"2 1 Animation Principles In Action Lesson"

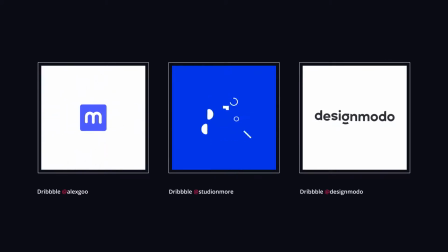8:16 In such cases, anticipation is often used before the object disappears.
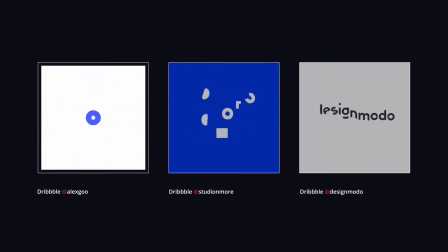8:21 In the first logo, you can see how the object shrinks before disappearing.
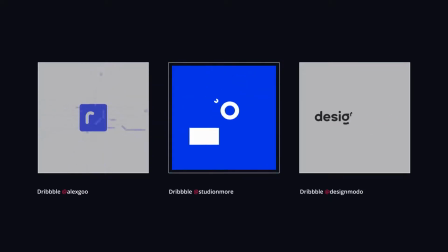8:29 In the second, on the contrary, it grows.
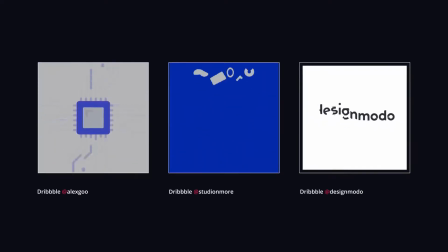8:35 In the third, the letters fly up.
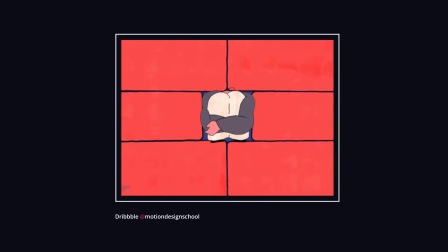8:46 Staging is another animation principle. The essence of this principle is to focus the viewer's attention, convey a mood, a reaction,
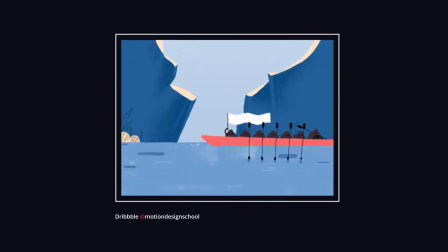8:54 a character's attitude to the story, and ensure the storyline consistency.
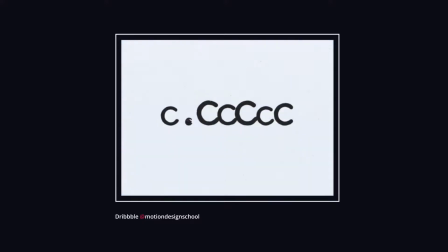9:00 To achieve this, you need to prioritize properly.
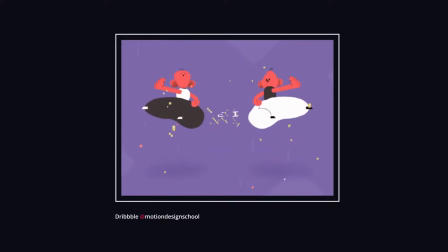9:03 The main actions take place by turns with small pauses to emphasize a specific moment.
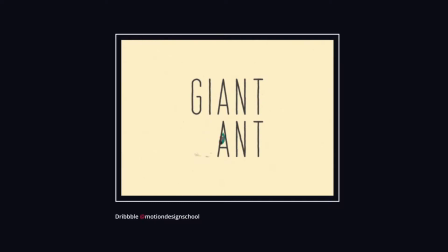9:11 Important objects can be distinguished by light, size, or detailization. Let's take a look at some examples.
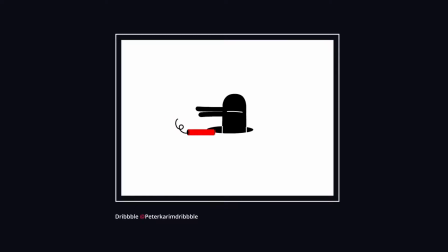9:19 What are the main actions of the animation? The character appears.
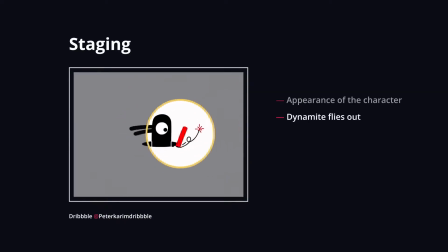9:26 The dynamite flies in. The character reacts.
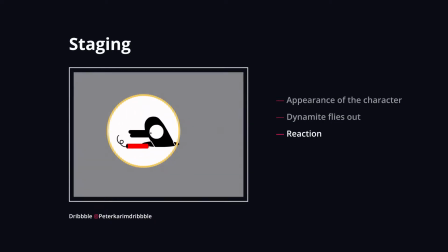9:32 It gets scared and tries to put out the fuse. And the final action.
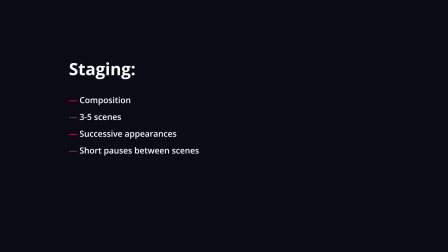9:38 About 3 to 5 major scenes are enough for a logo. Don't confuse the viewer with plenty of simultaneous actions. Use one clear action at a time to convey the idea in a clear way.
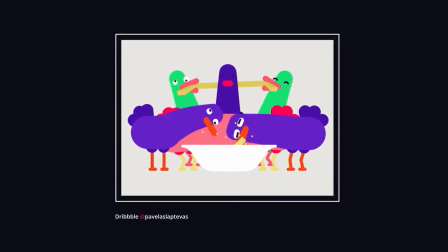9:52 Only the cases when fuss or confusion are what you really need to convey will be an exception.
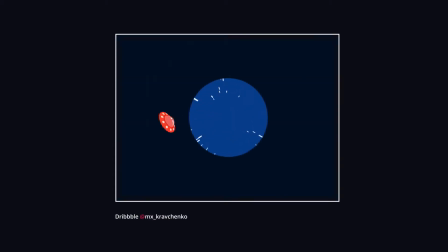9:58 Let's take a look at another example. This logo, it is also divided into 4 bars of animation.
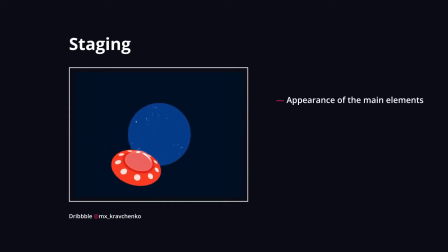10:05 At the beginning of the animation, the main elements appear. A UFO flies in and slows down a bit, grasping the viewer's attention. Next, it flies into the universe at high speed, bounces off the edges, and then it gets pushed back out of it. At the same time, the letters appear.
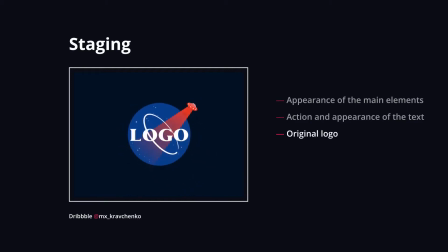10:24 The UFO scans the letters, and a little pause follows the action to focus attention on the original form of the logo. In any case, it is worth showing the logo in its original form even for a moment. Disappearance. First, stars begin flying as if sucked into the center of the universe.
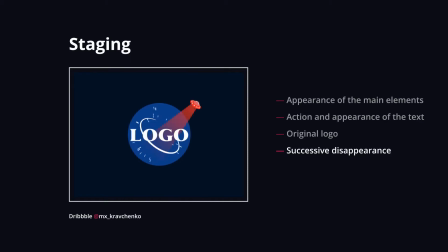10:43 Then the letters begin to follow. And finally, the UFO as the final element.
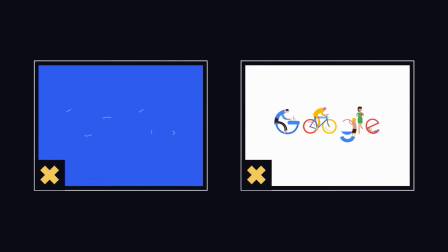10:48 Even if you are animating a simpler logo, a text one for example, keep in mind that you should not display all its elements at the same time.
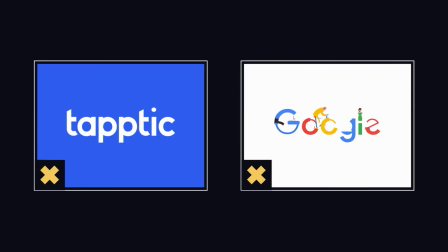10:56 Otherwise, it will be hard for the viewer to focus. Try to display elements in a certain order or randomly with small offsets.
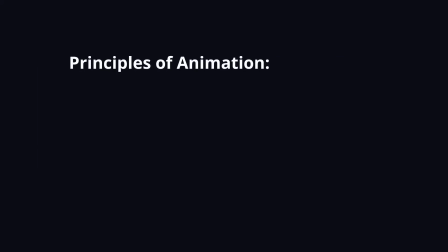11:05 These principles will make your animation much cooler. Use them, and your work will be appreciated not only by your parrot and your cat, but also by everyone around you.
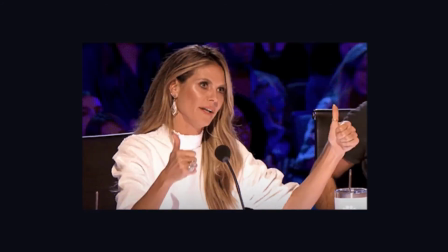11:14 They'll recognize you on the streets, and you will become a star.
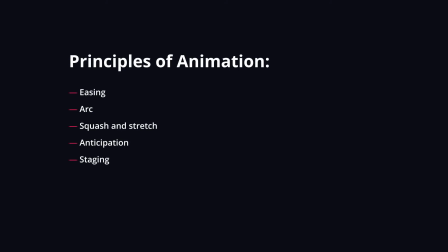11:20 But this requires a lot of practice. In the next video, I'll tell you how to put all of this into practice.